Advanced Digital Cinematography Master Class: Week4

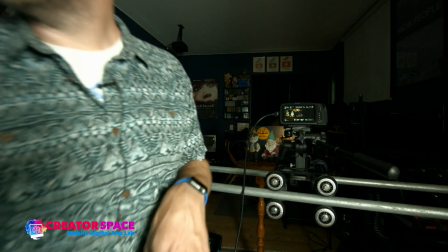3:56 So it could be really cost effective in how do you make this work
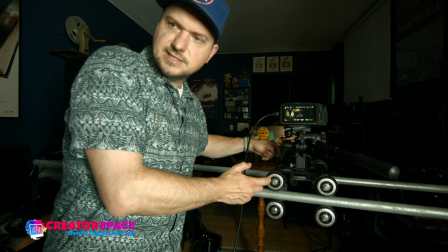4:04 with just pipes you can buy at a hardware store. These are inline skate wheels attached to what's called a cheese plate.
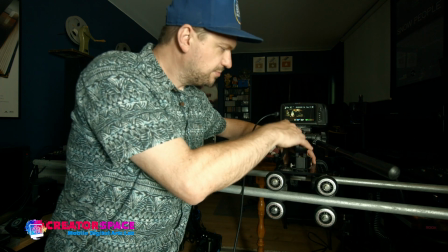4:11 This could be a piece of wood, and you're attaching a tripod head.
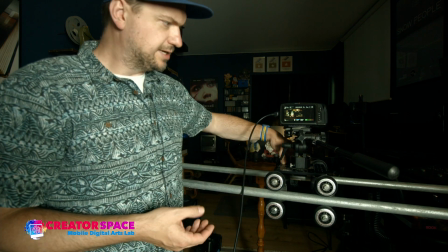4:16 And these are 1/4 inch screws, so you can put those kinds of screws in. And we'll look at some of the inner workings of this as we go too.
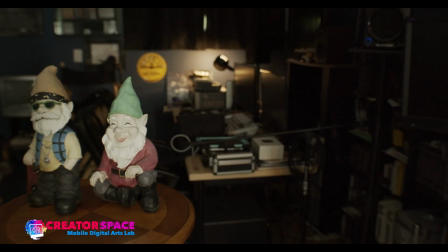4:24 Okay, so let's look at the pan and tilt.
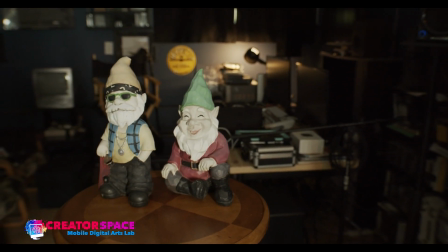4:28 So we talked about this first week, but so the whole idea of a pan and tilt.
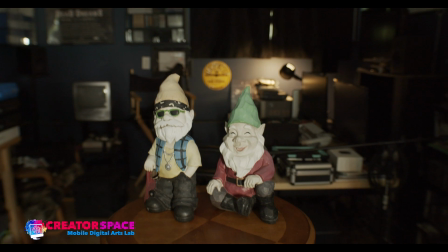4:35 So being able to pan and tilt.
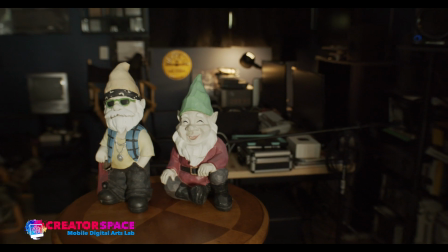4:40 So this combination is really nice. And this is really classic.
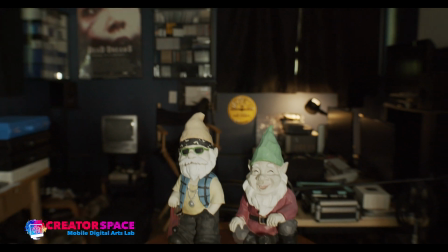4:45 This is I could be doing this with a tripod, right? So this is a tripod head or doing a pan and tilt.
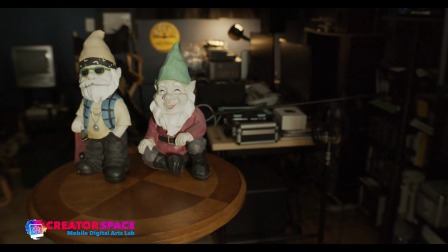4:51 Okay.
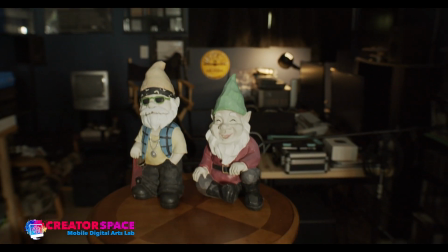4:54 So that's usually referred to as an X and Y movement if you're getting into, motion control or that kind of idea.
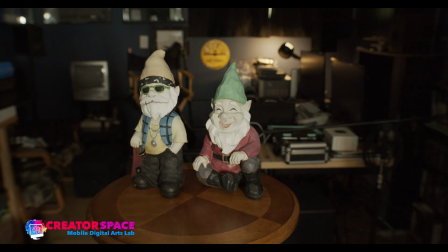5:02 So X and Y, right? So that idea. Now look at this.
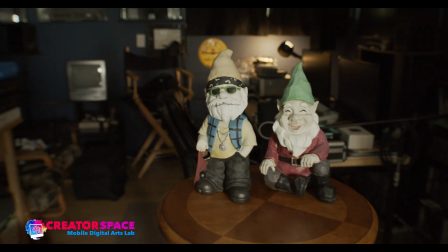5:07 When I can start moving this on the rail. So now we're bringing in a dolly shot.
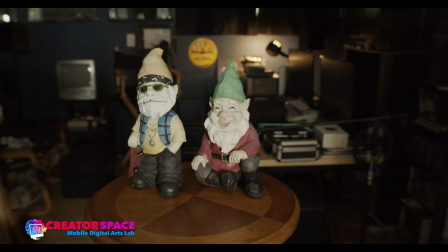5:13 So I can go around across the subject, and this is that real cinematic look as we get into a dolly shot.
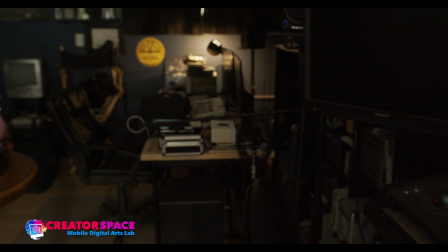5:24 Right, so I can have my gnomes totally off frame, and I can
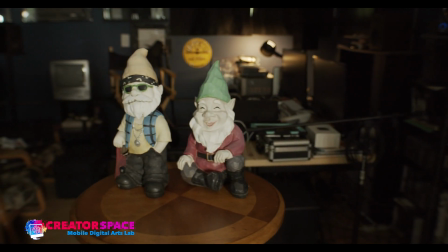5:32 travel by them on the dolly shot.
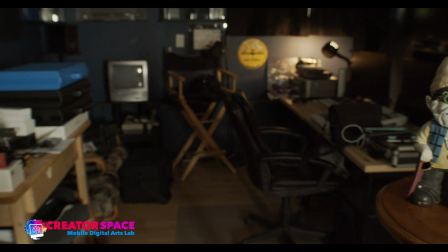5:34 So think about how cool this is, just for like an establishing shot or anything like that, where I'm going to establish the characters, right?
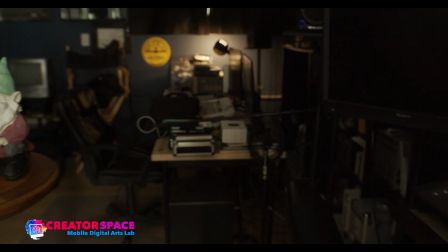5:43 And the reason it's on the rails is, and we'll look at the difference between like a handheld shot and this shot, is it's quite smooth.
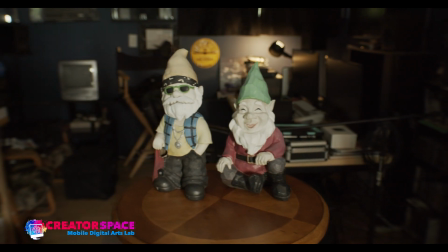5:50 So rails, it's like a train track. And the rails really make it smooth.
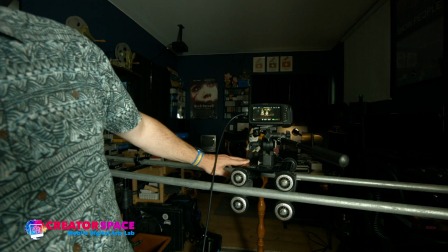5:55 So let's see what I'm doing. So this is all I'm doing.
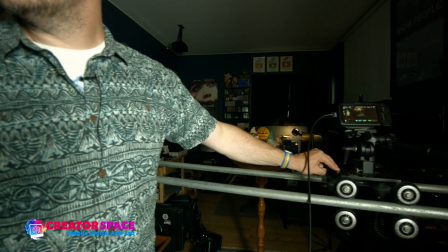5:57 I'm just rolling it across from here all the way across here, right?
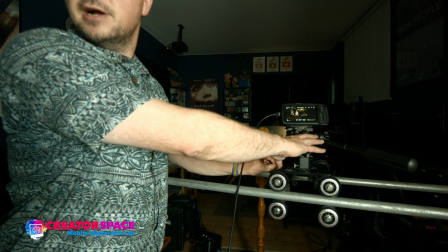6:06 And that's it. So I'm not using any of this. So now, because I have a tripod head here, I can make this triple combination.
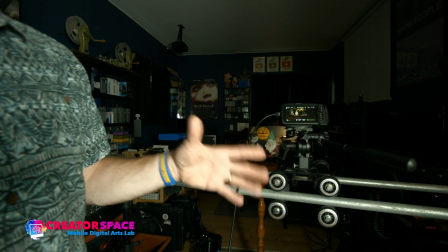6:14 So there's pan, tilt, plus I can dolly. So traditionally dolly shots are going left and right.
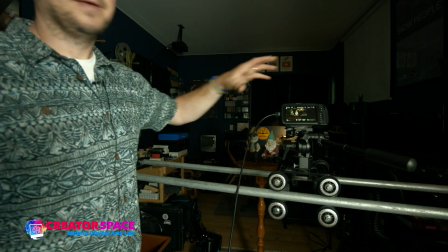6:20 So people can be walking with the dolly. I can be going around someone, right?
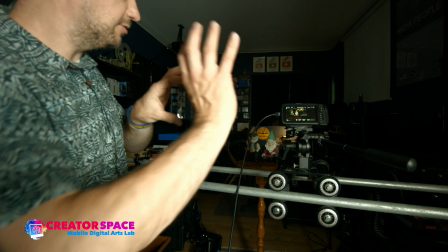6:26 But we can also position the dolly going into someone, right?
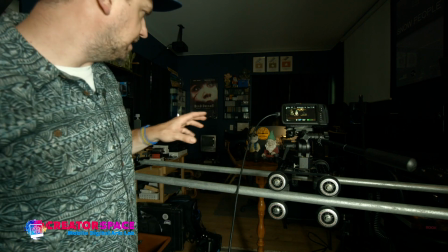6:30 So we can also flip it around, and we'll do that after, is going into the person or into the gnomes as well.
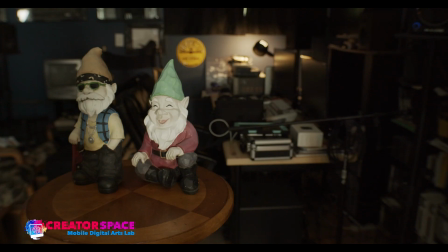6:36 So that's the other idea. So now look at this combination. I'm going to do like a pan and tilt.
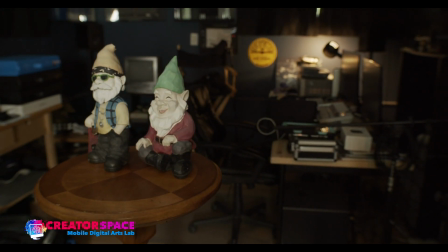6:41 So now as I go around, first I'll just start with a pan.
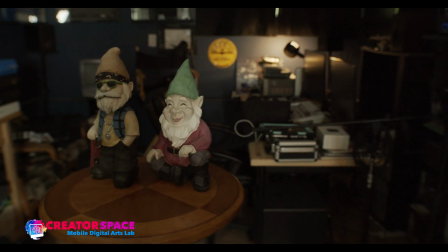6:46 So what I'll do is I'm gonna just pan around.
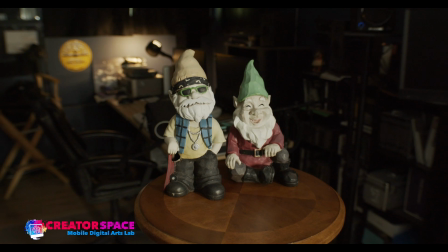6:53 So I stay on the subject, but I'm still changing those perspectives.
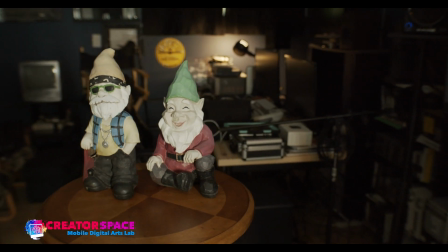7:00 It looks like I'm kind of floating around them. And it's a beautiful dolly type move.
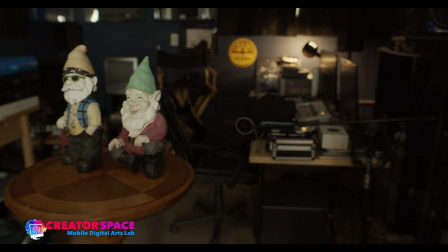7:06 So this is the dolly move. So I'm doing so X, Y, again, is the pan tilt.
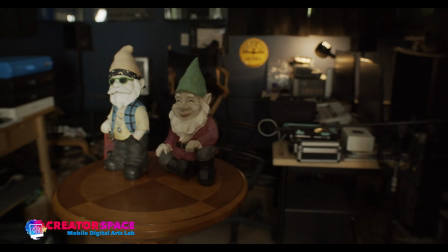7:12 And then the Z is the actual track or dolly movement. So I can
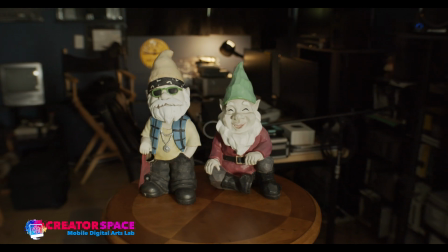7:20 do a pan while I do the dolly movement, and it gives me this really interesting magical look like that.
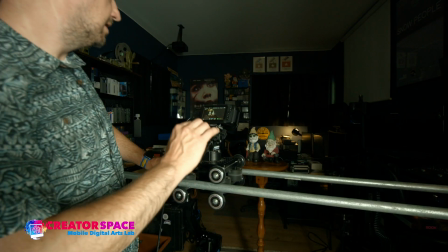7:27 Let's see what this looks like in terms of right now with the camera. So this is what it looks like when I'm doing it.
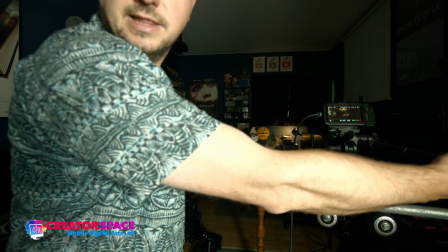7:32 So I'm moving this, and then I'm panning.
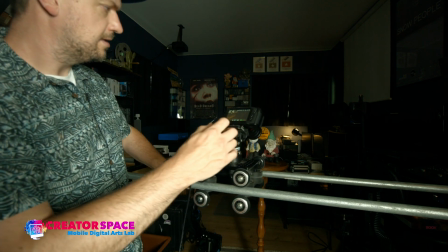7:37 See, I'm panning the head around, right?
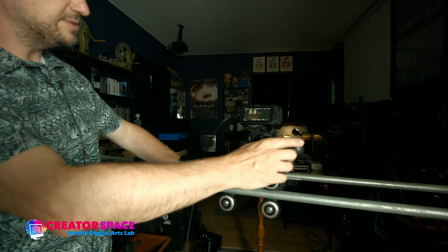7:42 So I'm basically, so if I'm still, this is what all I'm doing. I'm just doing a pan.
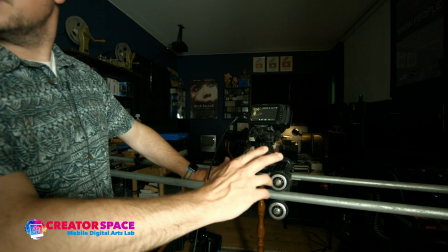7:47 So like this,
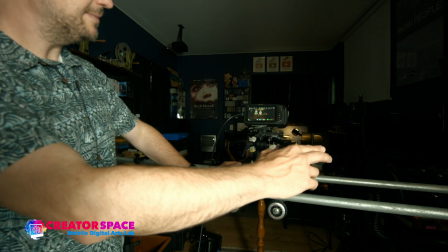7:48 just gently with my finger to keep the subject in center of the frame, right?
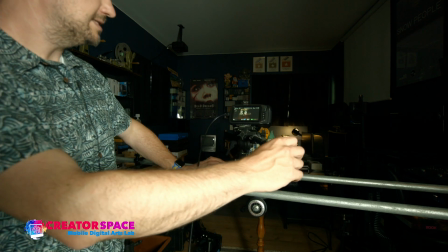7:56 So that's that idea.